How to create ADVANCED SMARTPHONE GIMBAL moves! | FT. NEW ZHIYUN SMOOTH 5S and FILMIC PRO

The last shot I'm going to show you, which is extremely advanced, is a one-er. Now, a one-er is a long shot or take where there are no cuts in it. So it can be like Birdman, for example, if you've seen that film, or 1917, where it's all like one shot. But, and I'm going to show you different angles whilst I do that. So this is how it's going to work. The actress is going to be sat here on a sofa on her laptop.
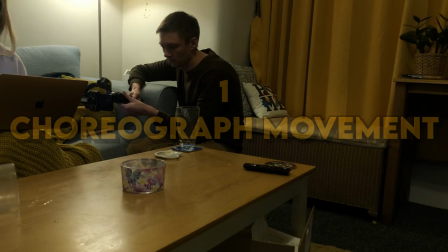We're going to have a shot of the laptop screen with the corridor in the background, adding some depth to the shot. And then she's going to hear a sound, which I'll add in post, so it's more like an actual short film.
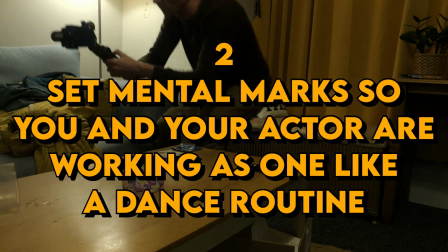From point A, she's going to go to point B. And she's going to be going to the lock on the door here, checking that lock.
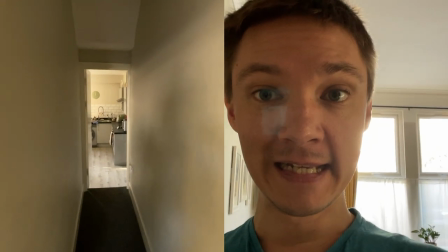Then she's going to move down this corridor using these leading lines all around that are guiding us to the door.
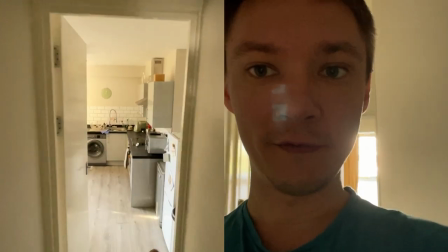We're going to go through the frame within the frame here for the door frame itself.
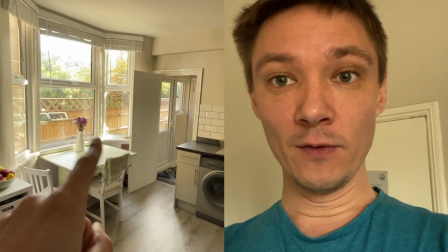Then I'm going to pan to the right so that I don't get my reflections in the windows, because this is going to be at night time, to be more reflective of me.
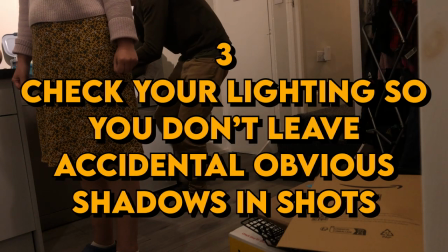And shadows on the walls, trying to avoid that kind of thing by angling my body away from where the shadows are likely to fall in the shot.
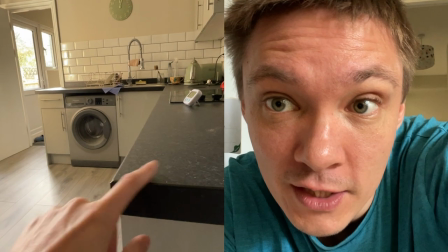Come down to here where we're going to have a knife or something that she can use to combat whatever is coming to attack her.
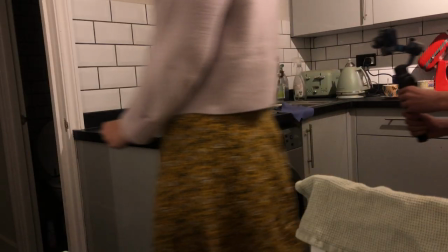She's then gonna go through into the corridor here, look through here, then bang, something happens behind us.
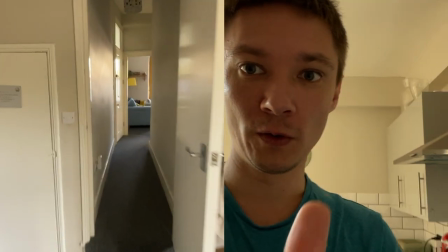She turns around, drops the knife. Then from there, I'm gonna go through the corridor down to the end and show you what's been moved by something or someone that is here.
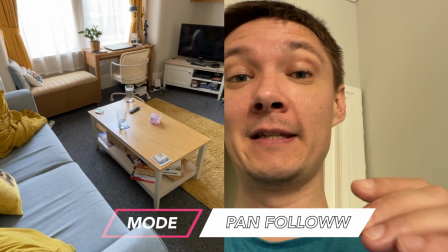Now I'm using Filmic Pro with the ZHIYUN Smooth 5S, but you don't need Filmic Pro to do this. I'm just using this on autofocus and pan follow.